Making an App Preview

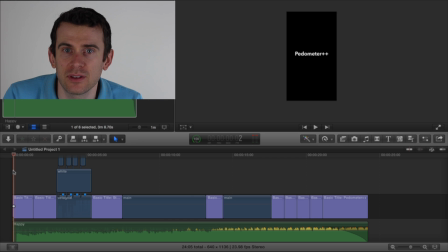243s
Pedometer++ is an application for tracking your steps using the M7, M8 processor in modern iPhones. And so it's a step counter. It lets you track how far you've walked in a given day and hopefully let that information be helpful to you.
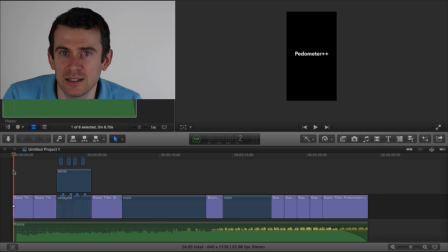257s
So I came up with a fairly simple slogan, something easily expressible in about 30 seconds. And that, let me just jump to the end so I can show it to you here, is Pedometer++, Set a goal, let me make that a little bit bigger, pedometer plus plus, set a goal,
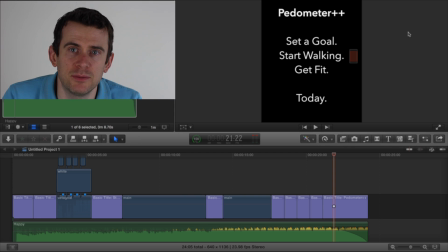275s
start walking, get fit, today. That was what I wanted to communicate. That was sort of what I came up with as my pitch. If someone was sitting in the app store looking at this application, what would they want? They'd probably want, they're in the health and fitness section or they're looking for a pedometer, they want to get fit.
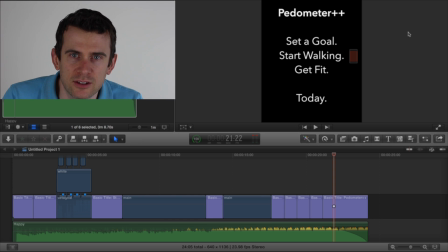291s
So I want to be able to communicate this basic sort of user story of the application. And I think that's a good way to think about these apps in general, is that you want to be able to express something that will make the user be like, yes, that is what I want to do. So I'm going to go and download your app as a result. So that was my goal. Set a goal, start walking, get fit.
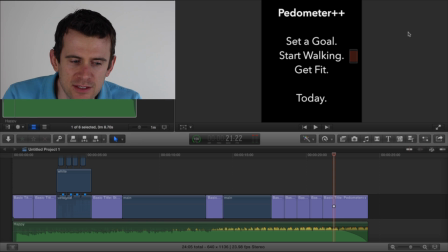311s
That's the basic premise of Pedometer++. Once I had that, I then started to think about, okay, what am I going to, how am I going to express that? And a lot of this has to be a UI walkthrough. It's probably fair to say you're not allowed in AppPreviews to do anything that isn't sort of text and
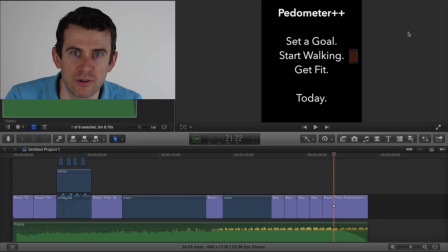329s
like banner kind of stuff or direct screenshots and videos recorded of your application. There's no like live action. It can't be like set a goal and then you see the person, you know, taking their phone and they're putting it in their pocket, getting up and walking out the door. Like it can't be a live action video. It has to just be the app. And so what I wanted to do is I wanted to communicate this process.
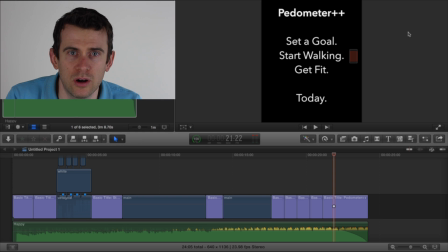348s
Set a goal, start walking, get fit. So, the first thing I did was I recorded a couple of different clips of me using the application. And you can do this using the QuickTime player on any Mac running Yosemite.
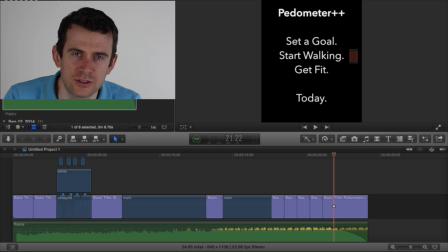367s
Basically, you connect it to the QuickTime player, you set your camera's screen as the video input and recording. And there's plenty of tutorials about how to do that, which are a bit beyond what I wanted to talk about today.
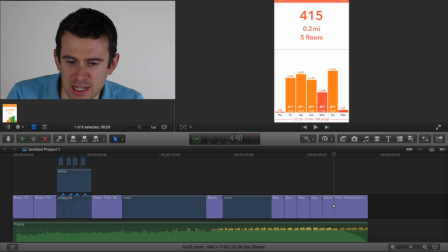380s
So what I wanted to do, first thing I did is I recorded a video about setting a goal. This is just me, here he is, so I just recorded a video of me in the app inputting the setting a step step goal up here and then closing that panel in the app.
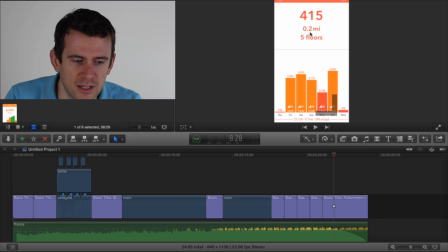400s
That's all it is. It's a pretty straightforward video, the whole thing is about 30 seconds or something. and my goal of that is just to capture that set a goal phase. Then how is I going to do the start walking phase? And this is where things get a little bit tricky because obviously with an app like this,
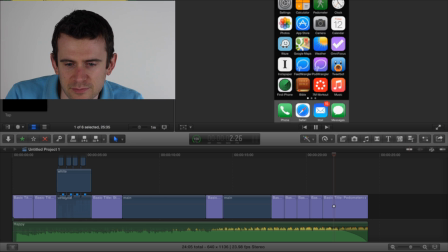416s
you want to be able to give the sense of motion,
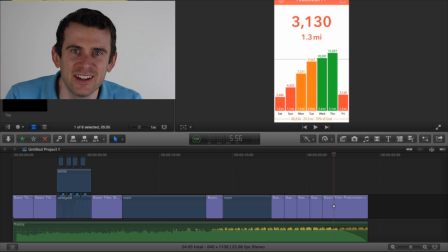422s
but it's tricky because obviously the phone has to be attached to a lightning connector connected to a laptop in order to do this. And I also wanted to be able to demonstrate a large amount of walking because a whole day is about 10,000 steps. So tracking that video for a whole 18 hours wasn't going to work. So I built a custom version of the application.
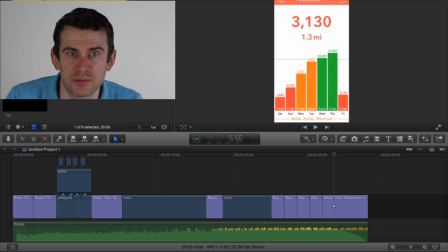441s
Really, I just added a few methods to my application for this purpose. And so it just simulates me walking. So this is a video I recorded of a custom build of the app that was just me, that just essentially randomly increments the app as it goes, but it's doing it in such a way that it's reasonable.
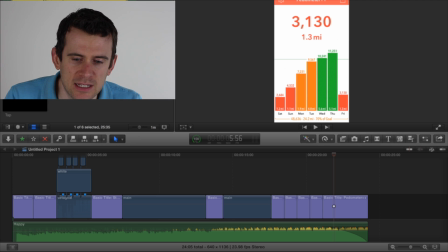458s
The data that's also in the application is all fake, which is something you have to keep in mind, is what you're going to show is a representative set of data, an encouraging set of data. As you can see here, I show them doing more and more steps over time, this kind of thing. You want to be thoughtful about what you're putting in the app and what you're showing because that's what the user's going to see. You don't want it to be empty.
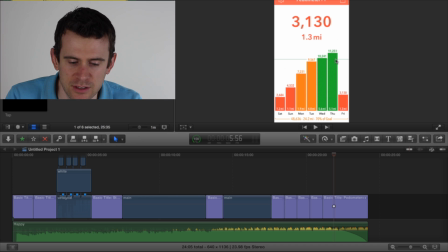477s
You want it to be representative and part of the message that you're going to show. And so here it is. This is the video I recorded. So this is just it gradually counting up.